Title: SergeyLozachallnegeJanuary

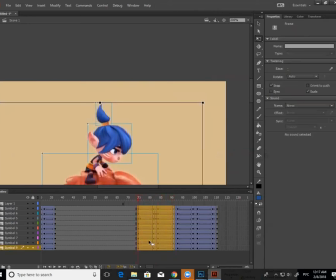Видишь? Другая анимация. Сейчас, секунду.
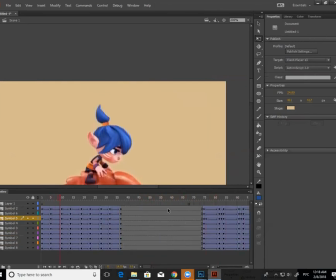Видишь, что по-другому двигается?
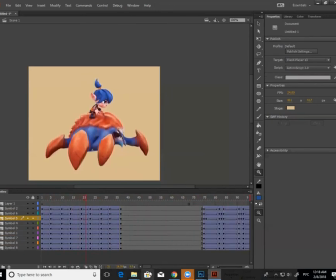Понятно? Да. Окей, еще вопросы имеются? Да, еще вопрос по поводу позы.
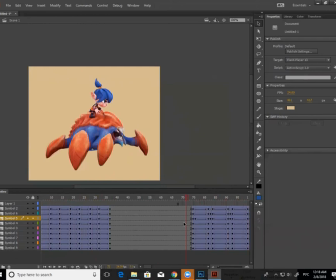Есть какой-то вот чек-лист, на что смотреть при построении позы? Ну смотри, поза у тебя не очень хорошая, да? Почему у тебя еще есть ощущение, что у тебя работа картунная? Потому что девочка у тебя сидит абсолютно оторванная от мира сего, как говорится.
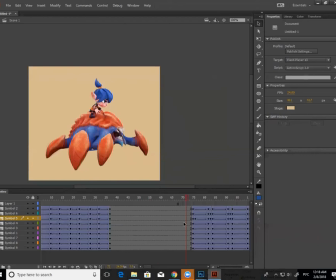Ни баланс, ни вес, ей ничего не присуще. То есть ее как пластилиновую посадили, приклеивали ей руки к этому крабу. Вот так она и сидит. У нее же голова гигантская, очень тяжелая, да? То есть у нее голова весит больше, чем все ее тело вместе взятое с ногами и с руками.
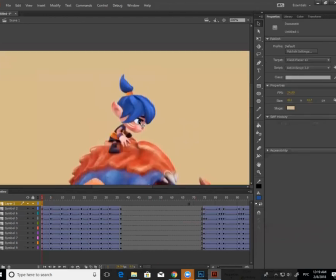Соответственно, она в такой позе сидеть не может. То есть ей бы, по идее, выпрямиться, понимаешь?
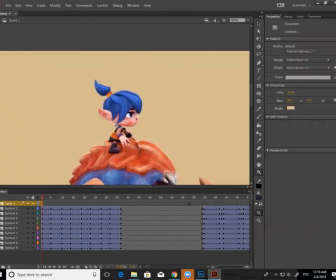Голову держать правильно, потому что у нее тяжелая голова, она ее может только вверх все время держать, иначе она упадет.
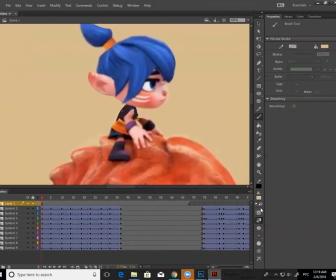То есть у нее поза должна быть соответственная, более естественная.
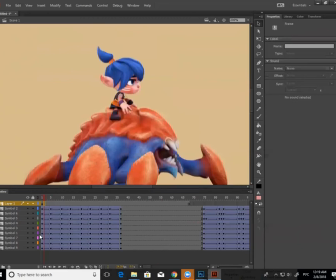А такое ощущение, да, вот разница между этой позой и тем, что у тебя было до этого. Видишь, чувствуешь разницу, что это выглядит более естественно, чем это? Мы прям видим, как она сейчас ударится головой об него, об краба.
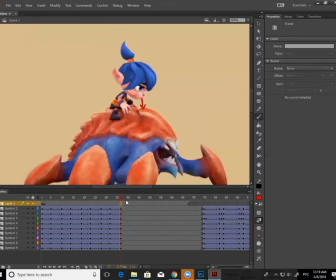Потому что ее голова перевешивает, очень тяжелая голова. И ты еще и хвостик ей вверх поднял, и ушко ей вверх поднял, и все-все-все поднял вверх, и тело наклонил. Понимаешь? Я бы ей вообще здесь, и то ноги бы даже пустила бы
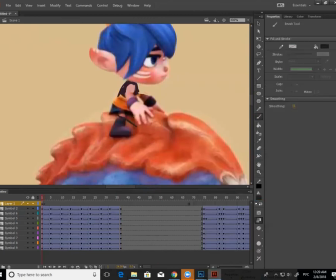сюда. Слушай, она должна все делать для того, чтобы ее голова не перевесила. Уж такой персонаж, такая у него участь.
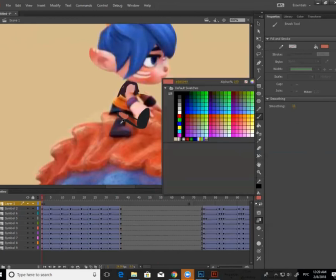То есть я ничего не говорю, там я не буду сейчас оценивать дизайн персонажа, да, правильность построения и тому подобное.
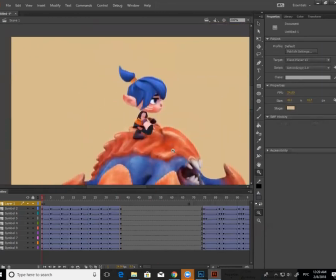Но с таким персонажем, когда ты его анимируешь, очень много проблем.
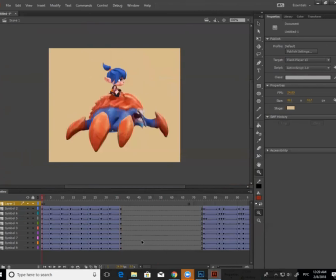Ну вот будет ее более правильная поза. Чтобы она так сидела.
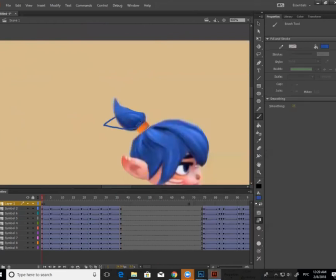Естественно, хвостик у нее в данном случае опустится вниз, а не наверх, как у тебя. Да, и уши я бы ей тоже сделала развернутые немножко в эту сторону.
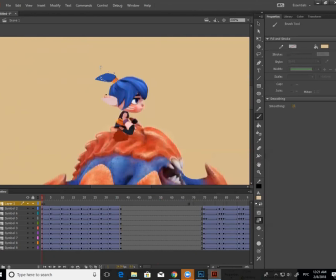Для того, чтобы она чувствовала, во-первых, что она в движении, так ведь? А во-вторых, что у нее голова не перевешивает вперед. Это как бы по поводу, значит, тела вообще в целом. Теперь руки.
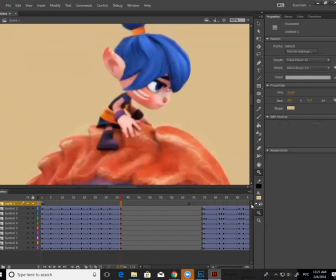Да, то есть она как будто бы сопротивляется с тем, что сейчас она ударится головой здесь.
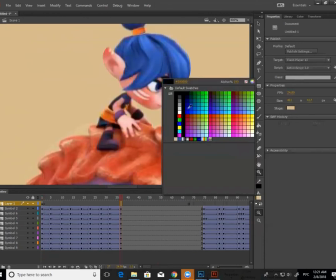Руки, они не держатся.
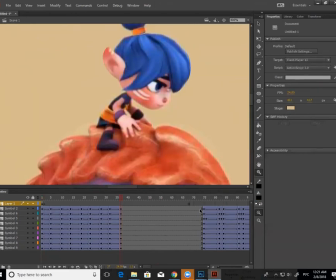То есть она настолько спокойно себя чувствует на этом крабе, что она не упадет, что она просто нежненько так положила ручки, да, и поглаживает его по спинке.
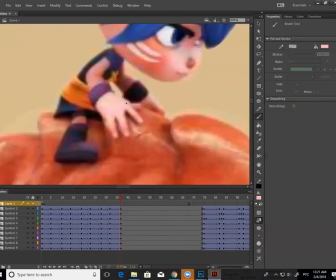То есть изначально хочется ей сделать немного напряжения в руках, да, в самой позе руки. Чтобы она как бы держала его. Понимаешь? Схватилась бы за него и держала бы его.
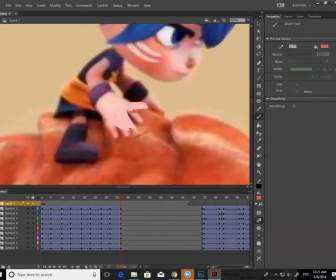Пальцы должны быть более вместе. Ну, какой-то палец вместе, какой-то палец, наоборот, более раздельный. То есть я смотрю на форму его, этого гребешка, на котором она, в общем-то, держится, да? То есть она должна как-то зацепиться клешнями фактически сама за него.
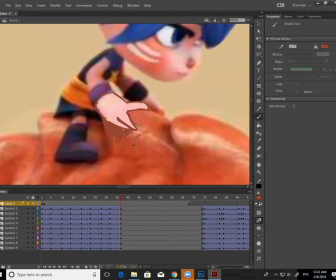То есть у нее три пальца.